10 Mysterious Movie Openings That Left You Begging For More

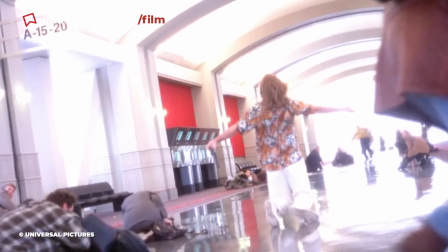It's a great way to throw audiences into the deep end in terms of having absolutely no idea what's going on.
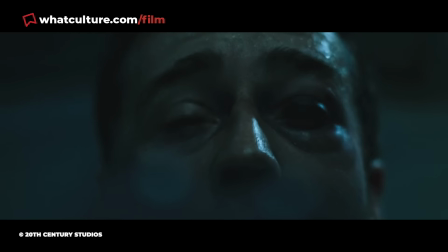This was the case with Fight Club. When any movie starts with the image of a gun being forced into the mouth of a tied-up target, alarm bells go off immediately.
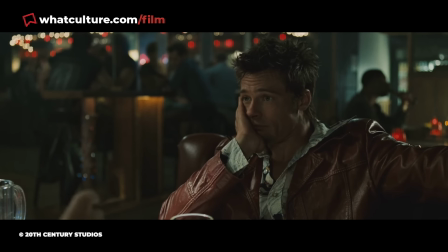You want to know exactly what happened that this was the end result, because the story is surely a good one.
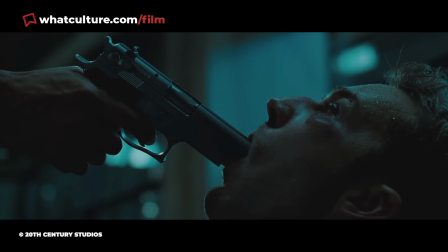Edward Norton's monologue over the top of Brad Pitt's gun in his mouth is a strange combination of very specific and incredibly vague.
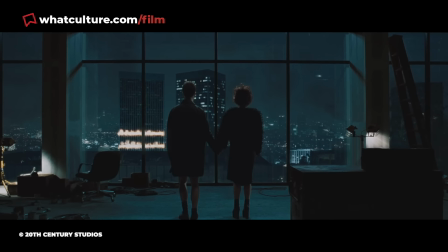It explains to the viewer exactly what is going on in terms of Project Mayhem's plan to blow up several city blocks and how they plan on doing it,
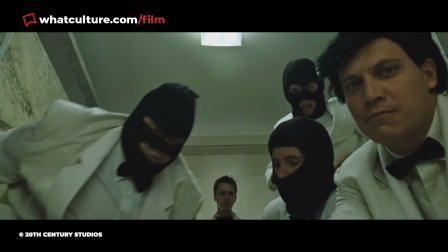but doesn't reveal who either character is, what Project Mayhem is, or why this theatre of mass destruction is happening in the first place.
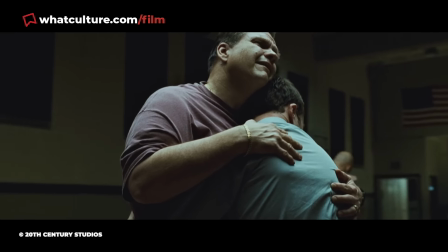The scene cuts to Norton being embraced by Meatloaf leaving audiences with major questions already.
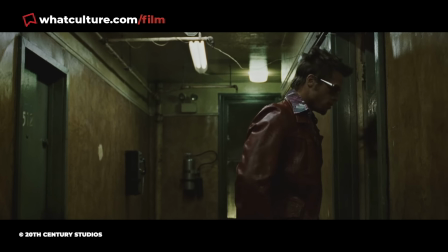One of the most pressing being, who the hell are Tyler Durden and Marla Singer? Number 2.
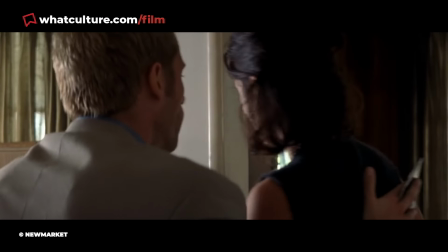Memento Ever since its release over 20 years ago,
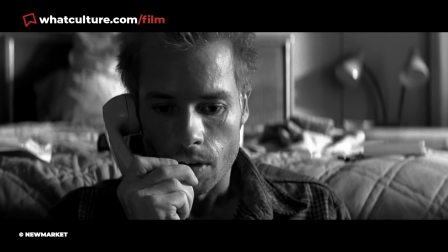Christopher Nolan's Memento has become widely regarded as one of the most confusing movies in history.
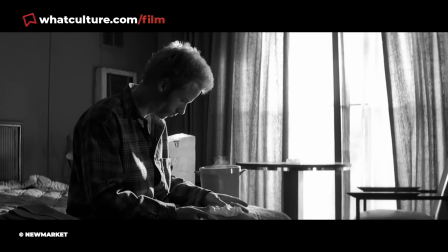With two parallel narratives, one that moves chronologically and one that moves backwards, it ultimately makes sense with an incredibly satisfying ending.
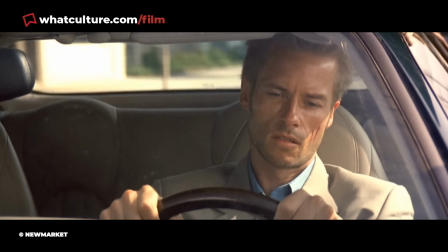But until that moment, there are question marks everywhere. That's essentially the point of the entire movie.
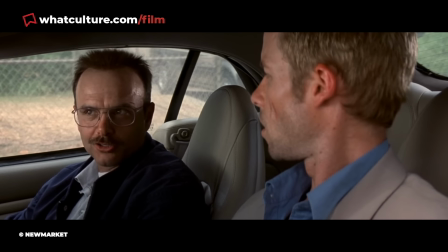Leonard suffers from short-term memory loss and cannot form new memories,
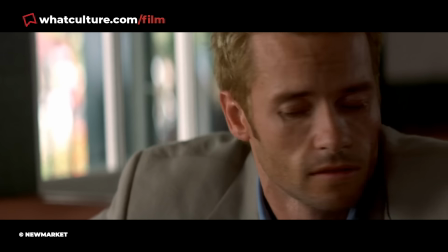with Christopher Nolan doing an exquisite job of forcing the audience into the same confused perspective as his protagonist.
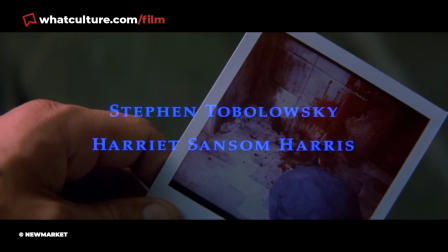Take, for example, the very first shot of the movie. The Polaroid of the blood-spattered wall raised the same kind of questions any unexpected crime scene would,
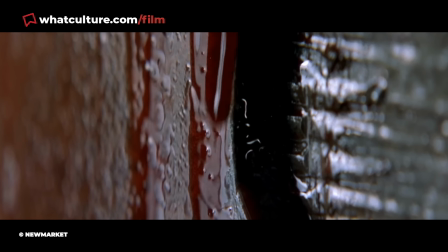but then things only get more confusing as the scene continues, as the actions of the movie are revealed to be moving in reverse.
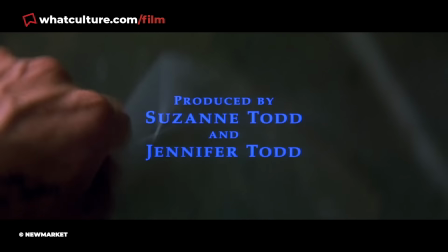Several times, the hand holding the picture shakes it, only for it to get less and less clear.
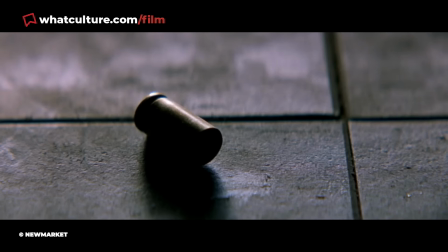The character ultimately puts the blank picture back in the camera before shooting the unidentified man in the back of the head, this was always going to take a hell of a lot of explaining.
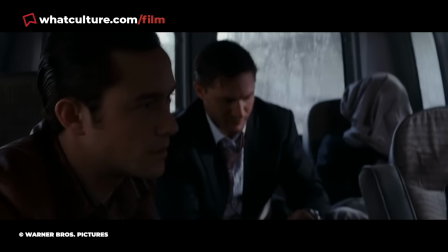Number 1. Inception In 2010, Inception took the entire world by storm.
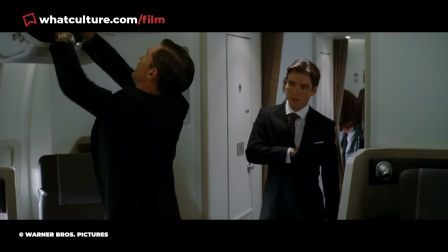The unreal ensemble cast, with Christopher Nolan at the helm, became one of the most talked-about movies of the year,
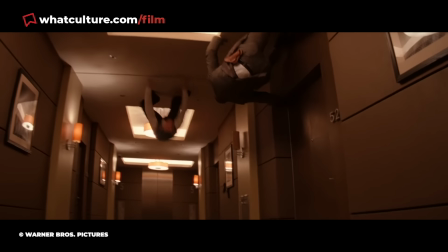with the debate still raging even now as to what it actually all means.
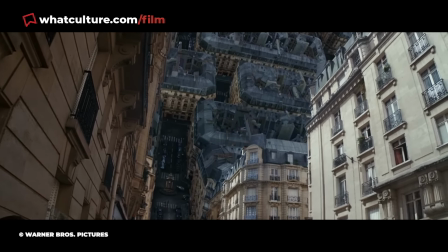As is typical of a Christopher Nolan film, nothing was particularly straightforward, and there was a lot left up for interpretation by the time the credits rolled.
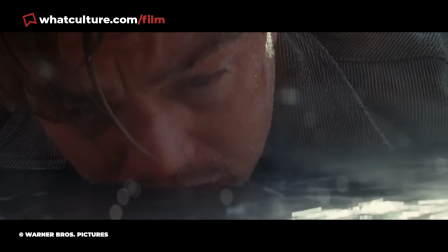From the very start of the movie, confusion reigned, but that was the whole point.
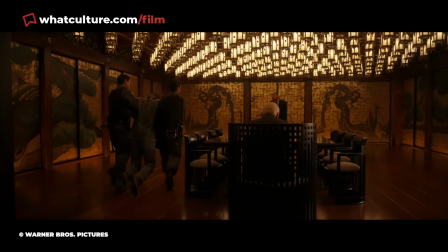Watching the opening scenes of Inception, it felt like audiences were given a load of puzzle pieces without any way of connecting them.
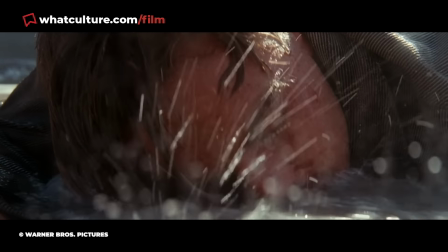From Leonardo DiCaprio washing up on a beach, to the children playing, the totem,
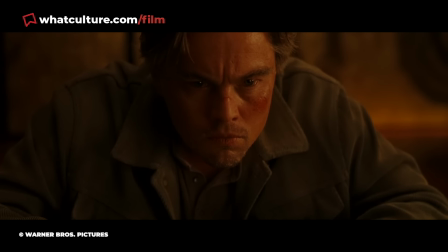and the fact that DiCaprio's character seemed to be having conversation with the same man decades apart without having aged a day.
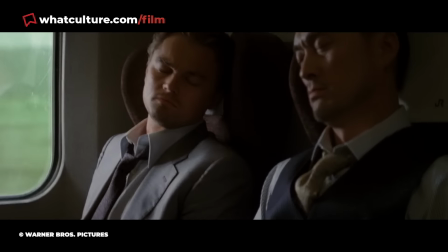Then the shot moved to the next layer of dreaming, in which DiCaprio and Gordon Levitz slept on a train and audiences were simply plunged further into the realms of confusion and ambiguity.
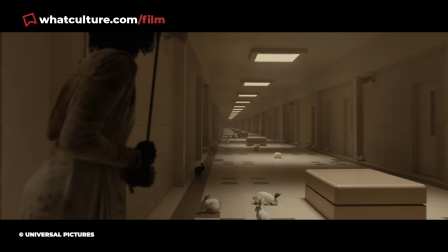Now, most of the movies on this list eventually made sense, but even now, 12 years later, some viewers are just as in the dark as when they first watched this scene.
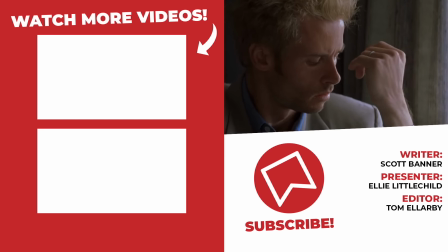And that concludes our list. If you think we missed any, then do let us know in the comments below, and while you're there, don't forget to like and subscribe and tap that notification bell.
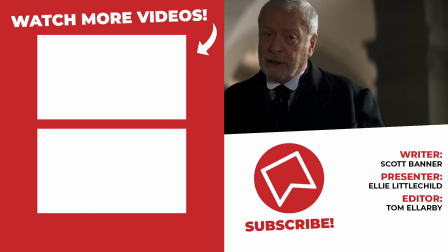Also, head over to Twitter and follow us there, and I can be found across various social medias just by searching Ellie Littlechild.
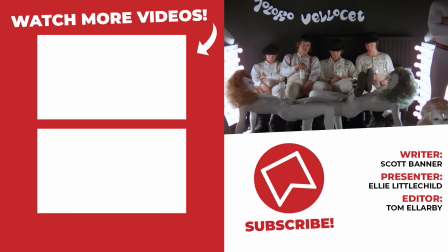I've been Ellie with WhatCulture. I hope you have a magical Have a cool day and I'll see you real soon.